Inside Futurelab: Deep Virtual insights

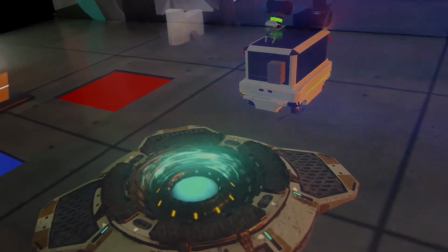[0:06]
The Ars Electronica FutureLab has developed a unique new virtual production system.
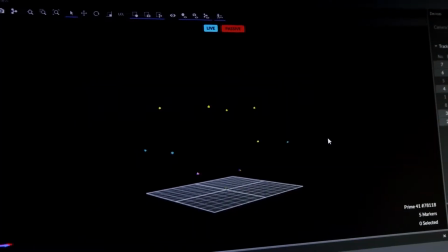[0:11]
In our last video we showed you how deep virtual works.
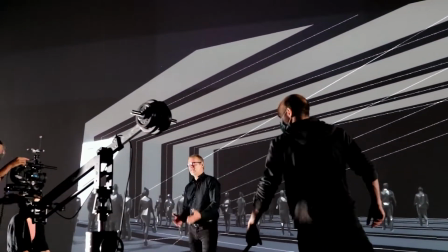[0:15]
It enables the exact position of the camera to be compared to the position of the virtual world in real time.
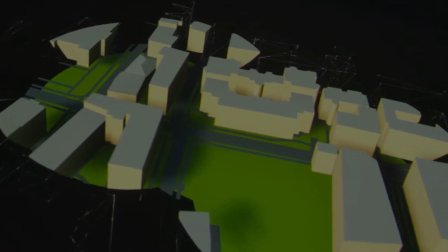[0:22]
While working on the video series for the FutureLab's 25th anniversary, this prototype was refined.
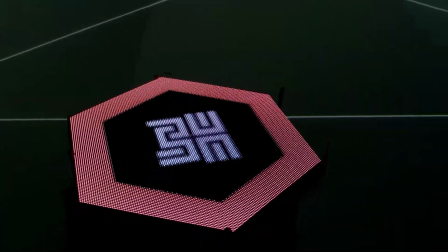[0:28]
Here are six lessons we learned through the production.
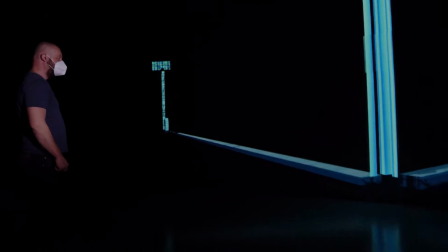[0:33]
Place the virtual world precisely. Use the entire projection area and experiment with all axes.
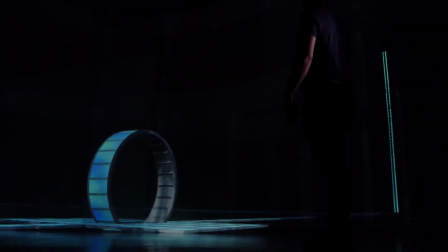[0:43]
Look at the floor projection. It can cause nice reflections.
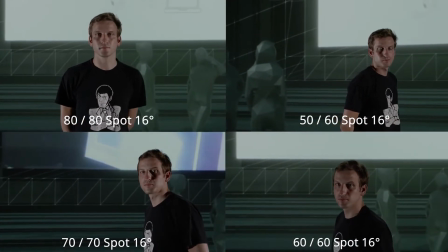[0:51]
Find the right balance of lighting design. The correct contrast between the projection and the real person can hardly be determined with the eye.
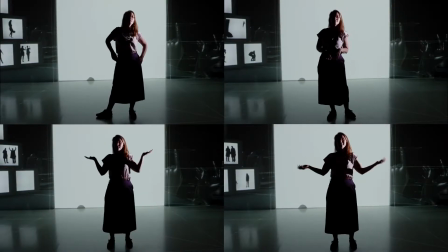[0:59]
This creates a challenge when people move around the room. It is beautiful when light sources from the virtual world illuminate the actors.
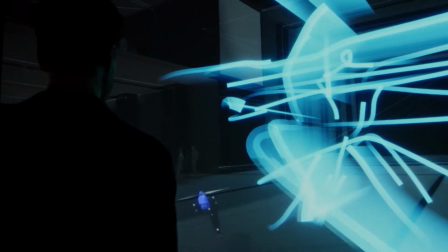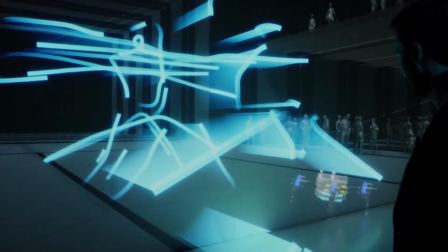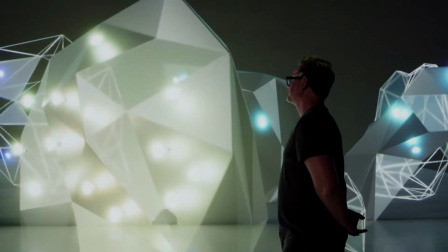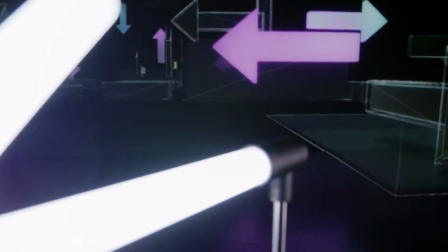[1:23]
Place real objects. This increases the spatial effect and offers the viewer an orientation aid.
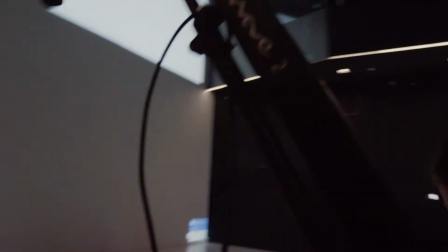[1:30]
Moving objects create a breathtaking unity with the virtual world.
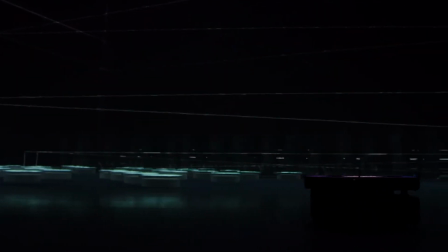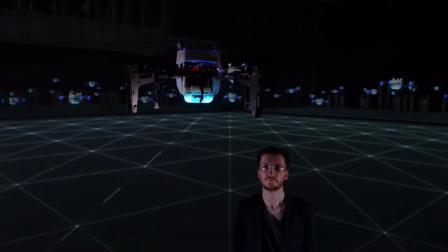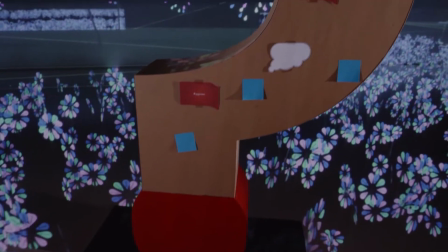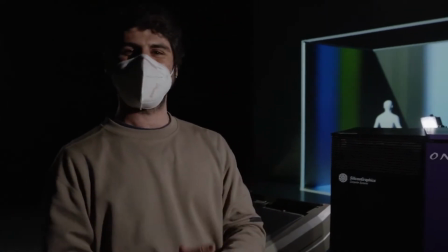Use interactive elements.
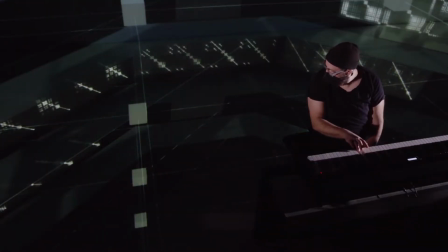[2:13]
With the knowledge gained, further connection points between the virtual and the real world become possible.
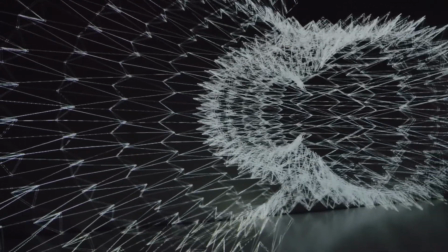[2:18]
You can ask artists if they can help to create new 3D worlds.
Yeah, just a flat geometry, yeah?
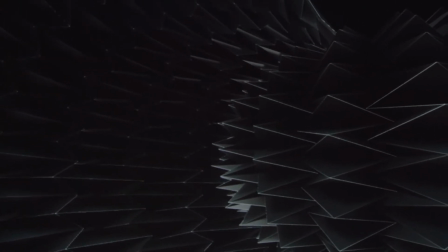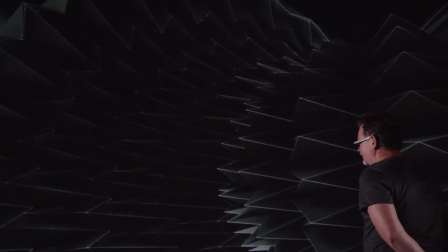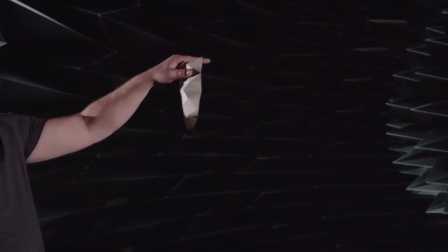[2:41] Wow, I really like this part, this look of it off camera with just the highlight edges.
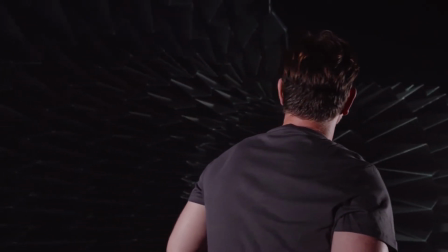[2:52] So much could be played with, with the lighting here.
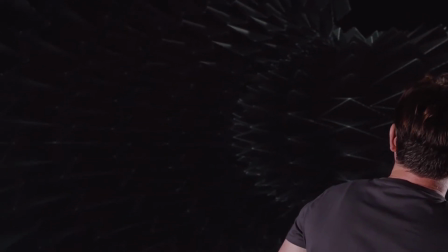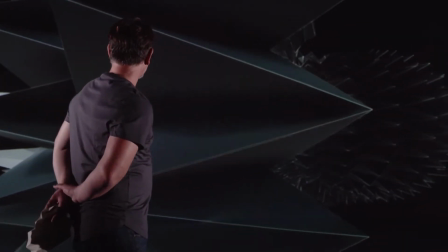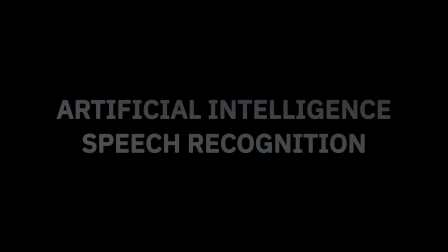[3:07]
Work with artificial intelligence. This can get more attention from the public and highlight content but be prepared for uncertain outcomes.
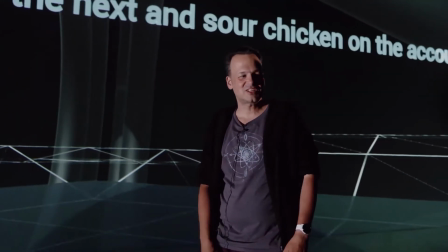[3:18] What we're trying here is to make the deep space more intelligent and to make it a space which
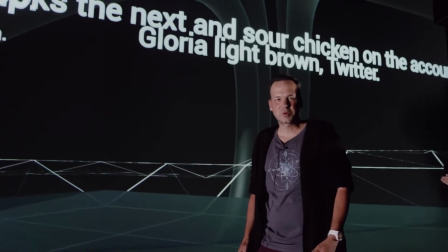[3:24] understands what the people are talking and and what's happening inside of it.
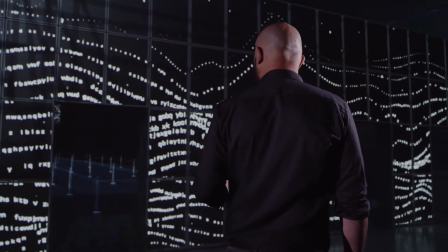[3:32]
Actors. Confront the actors with new spaces and encourage them to immerse themselves within them.